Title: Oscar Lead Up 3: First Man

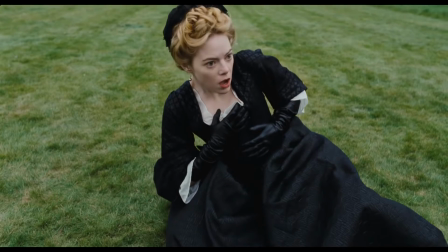[0:00]
As I said in the last episode, Yorgos Lanthimos directing a period piece was a major left turn in his filmography, taking into account his previous works.
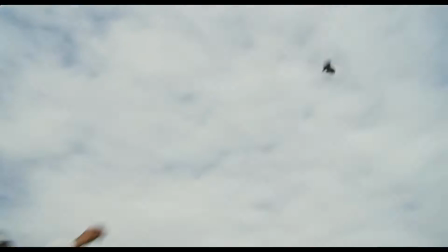[0:08]
And in saying that, a Neil Armstrong biopic was just as much of a change of pace for director Damien Chazelle.
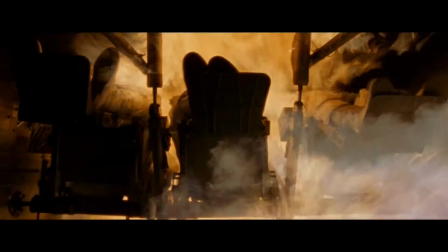[0:13]
Chazelle, only being 34 years old, has already accomplished a lot in his small career,
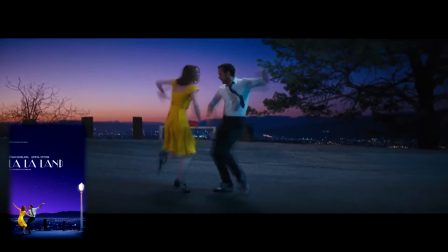[0:18]
being the youngest Best Director winner at the Oscars for 2016's La La Land and directing one of my personal favourite movies,
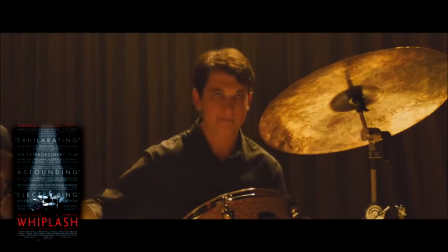[0:25]
2014's Whiplash.
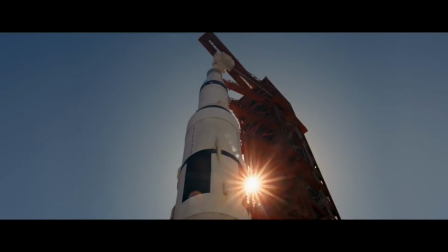[0:26]
But just like Lanthimos, this change in his conventional style proved to be a breath of fresh air and really shows just how talented Chazelle can be.
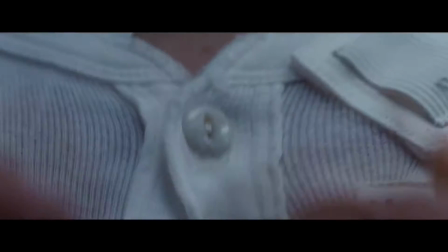[0:34]
And in all honesty, I thought this was actually going to be a musical for the longest time, considering his previous track record.
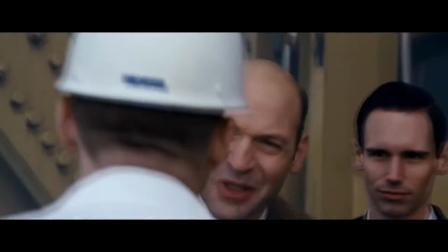[0:41]
The movie takes a deep personal dive into Neil Armstrong's life throughout the 1960s as he balances work and family life and how each affects the other in both good and bad ways.
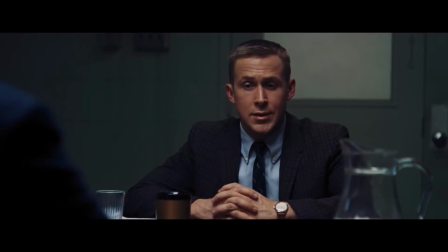[0:50]
Ryan Gosling brings a very real and emotional take on the famous figure and really embodies the character as a whole. and Claire Foye
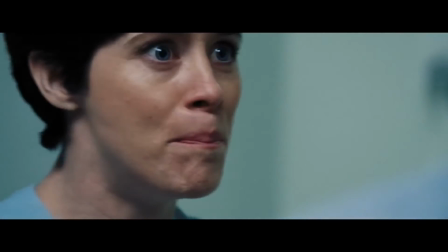[0:57]
equally embodies the character of Janet Armstrong as her strong-willed approach to the role leaves an impact on both the characters and the audience.
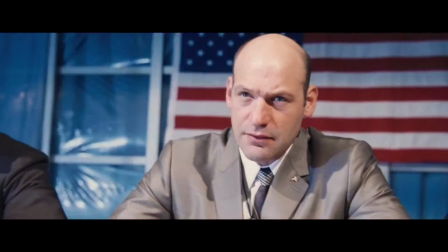[1:04]
All the other actors aren't as standout as those two, sadly, but they do their jobs fine,
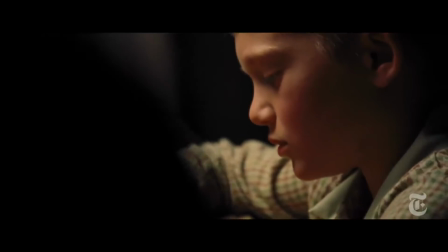[1:09]
but the child acting in this film, though okay at times, was very below average and a bit too stilted.
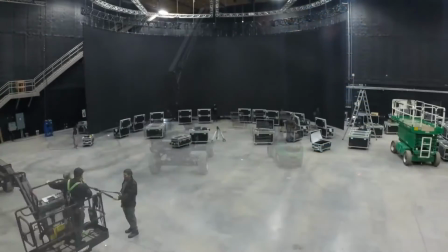[1:15]
But the best element of the film is the aesthetic and visual effects, and how suspense is used to make these aspects even better.
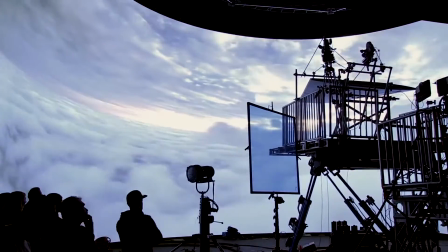[1:23]
When there's a scene where a ship is malfunctioning, the use of handheld cinematography,
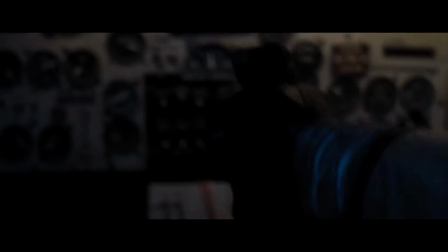[1:27]
music, and lack of exterior visual effects makes it much more unpredictable in what's going to happen.
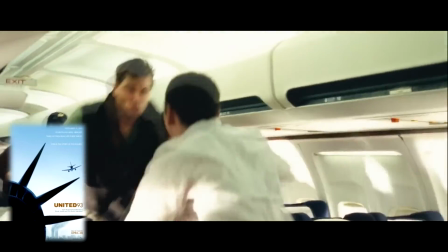[1:32]
It reminded me of 2006's United 93 and how cinematography and music are used to create a scenario that the audience can feel like they're a part of.
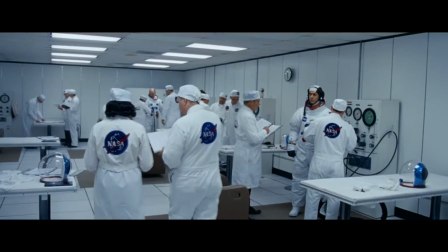[1:41]
All the production design is really good, both in ships and the reconstruction of NASA's HQ.
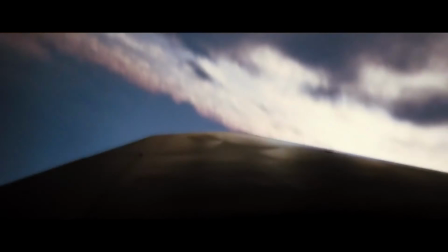[1:46]
The sound design is amazing during the flight scenes, the colour palette of the film brings a very nostalgic tone to the environment,
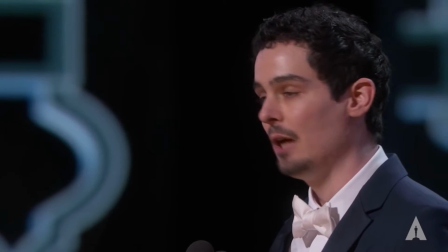[1:54]
and Chazelle's directing is no doubt amazing and visually expressive, but the big showpiece that the film displays is their depiction of the moon.
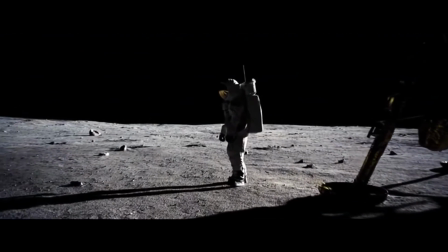[2:02]
The way they show the environment in the film from the silence around the characters, the first person and extreme long shot camera angles,
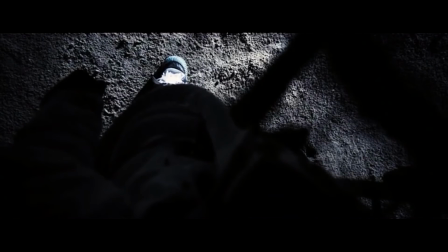[2:10]
the texture of the surface,
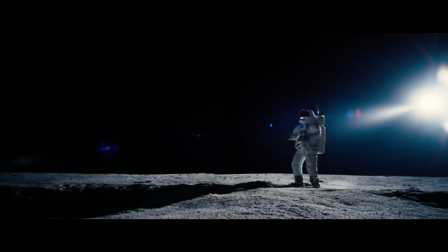[2:11]
and the use of Justin Herowitz's score makes this to me the best on-screen depiction of the moon in film and brings a fantastic end
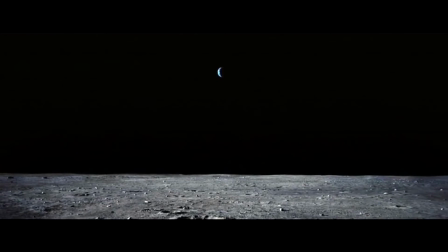[2:20]
to the movie. And it's no wonder it has so many nominations in the effects side of the Oscars from visual to sound.
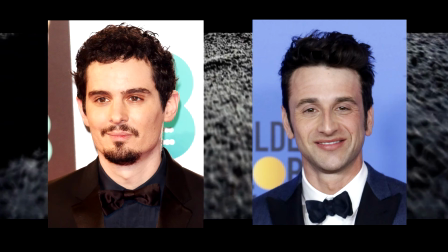[2:26]
And on the subject of Justin Herowitz, he and Damien Chazelle are the new age equivalent of Steven Spielberg and John Williams.
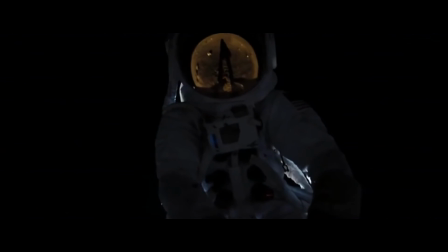[2:34]
You just put them together and because of their long history of collaboration, they know exactly what they want out of each other,
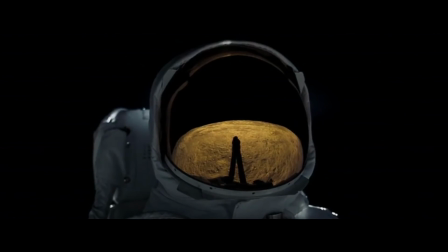[2:41]
and just like their other collabs it works perfectly. To end this off, First Man is a massive change in Chazelle's filmography that results in a film that combines a detailed character study with the spectacle of a modern blockbuster,
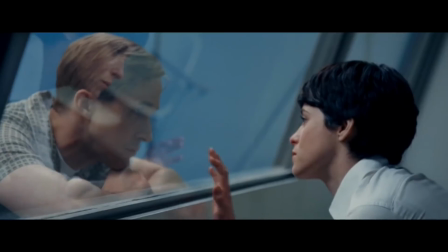[2:53]
and even though it's not my favourite film by him, I will be giving it a second watch in the future.